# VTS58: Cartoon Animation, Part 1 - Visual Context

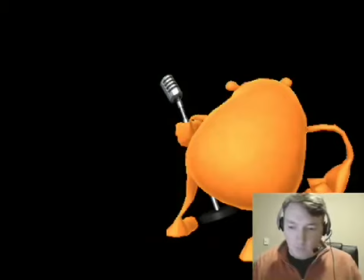[32:50]
So we hold this for one, two, and hold that for one, two,
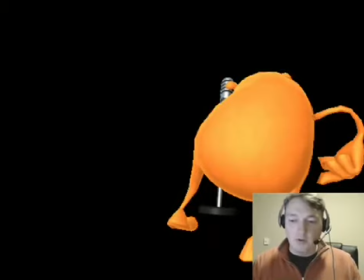[32:57]
hold that for one, two, three, hold that for one, two,
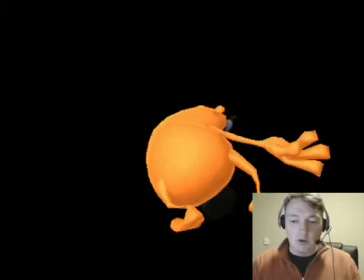[33:05]
one, two, one, two, one, two, one, one,
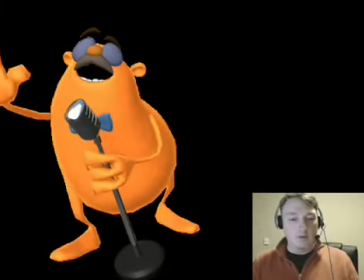[33:15]
one, one, one, two, well, that's a one, sorry, two, three, one,
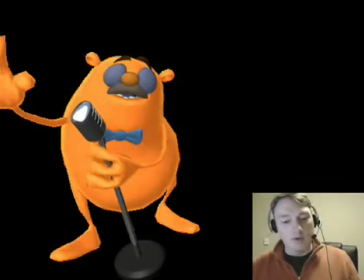[33:25]
two, one, two, one, two,
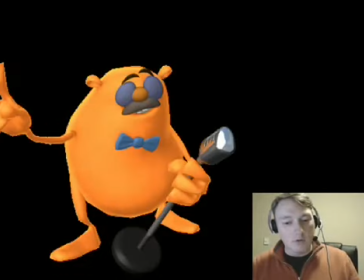[33:31]
one, two, one, two, one, two, one, two.
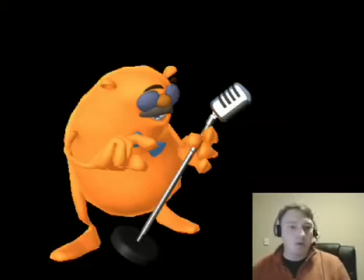[33:38]
So I'm on twos through a lot of this stuff. Okay, and this is very typical of what you'll find if you sit down and step through a DVD of Warner Brothers shorts. You're going to find this same pattern kind of mixing back and forth. Is there a rhyme or reason to it? Kinda. It's basically, what does the motion need?
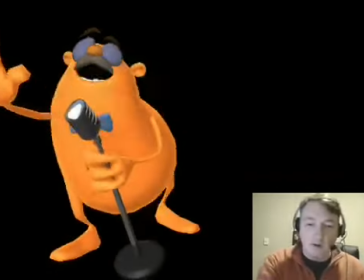[33:57]
Now, if you go back in through here, and kind of go back here and just, if we play it,
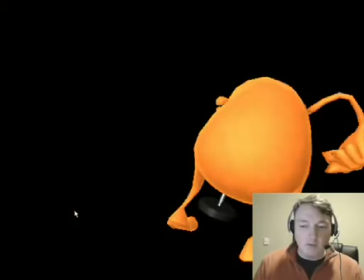[34:08]
there's some pretty interesting things going on. One, he goes from here to here, and he holds that, and then there's one frame.
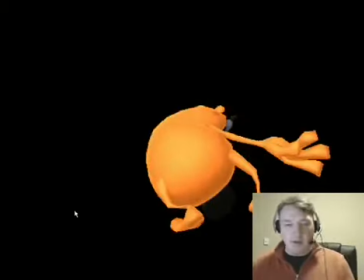[34:14]
Now, aside from all the smearing and stuff like that, which we will get into in later videos, because it's really, I can't really talk about smear stuff without first explaining the context in which it works,
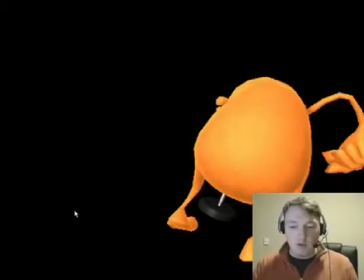[34:26]
in which it doesn't work. So we'll get to a lot of these really extreme shapes and stuff.
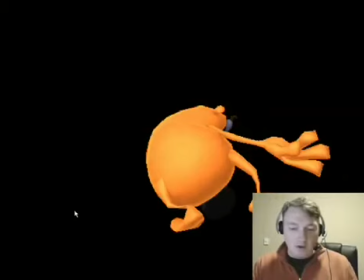[34:32]
But one of the things that I want to do point out here in this video is, because we are mixing the frame rates in really interesting ways, we can get away with this move right here,
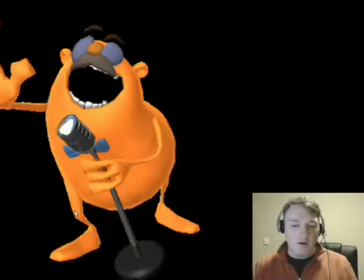[34:46]
where it just goes from here to there in two frames, and it works. Okay, not only that, but his face is really pushed out and really exaggerated. You know, he's kind of scaled forward right there.
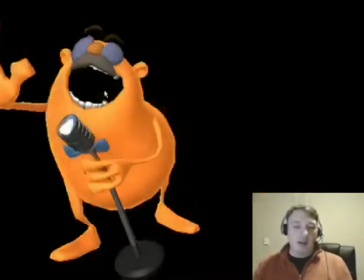[35:00]
And the reason why it works is because we're setting up the expectation that this isn't realistic.
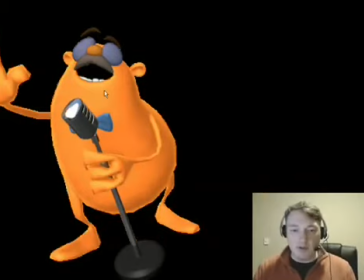[35:07]
Under no circumstances should you even think it's realistic. It's all abstracted, okay? There are subtleties here. There's richness here, okay? The textures are not just simple flat colors. The shading is not simple flat shading, okay? There's a lot of gradients going on in here.
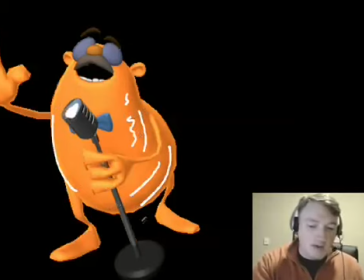[35:25]
There's texture variety in here. There's some edge shading going on. I mean, there's some really neat stuff happening. And the design is simple, but it's not overly simple. I mean, if you take a look at this
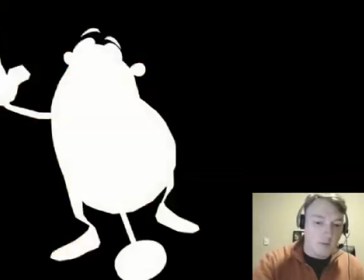[35:42]
in silhouette mode, you see some pretty solid design fundamentals here, where you keep things very simple to read in the silhouettes. Okay, and the lines kind of play together really nice.
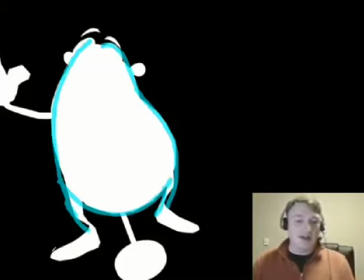[35:57]
You know, so it was all designed to work graphically, okay?
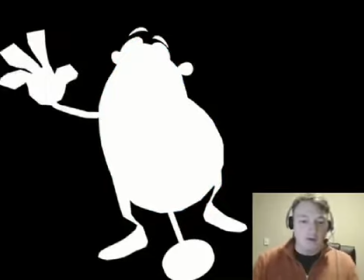[36:03]
So you have this aspect of it where things are kind of mixing and matching together that has to be visually harmonious.
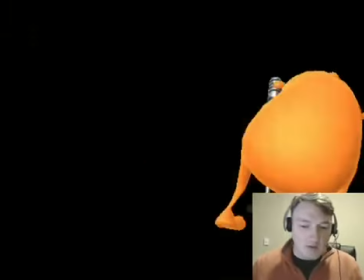[36:10]
And by doing this, it allows me to kind of snap right there and bam, you can't do that.
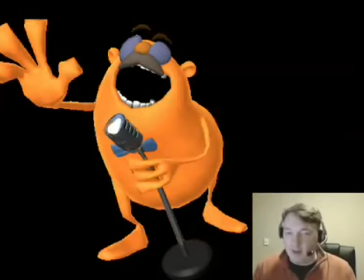[36:20]
It's very hard to do that. I won't say can't. I will say it's very hard to do that in a more typical, in a Shrek kind of world, okay?
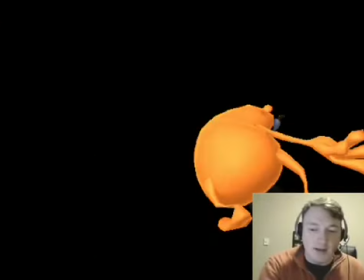[36:30]
It's just because that kind of world is expecting this to get filled out, okay?
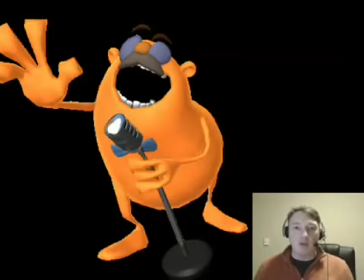[36:38]
And you wouldn't do that. You wouldn't dream of doing it in literally two frames, okay? Boom, boom. But here it can work because it's more about energy, more about shape. The detail of the motion is subservient to the energy of the motion, okay?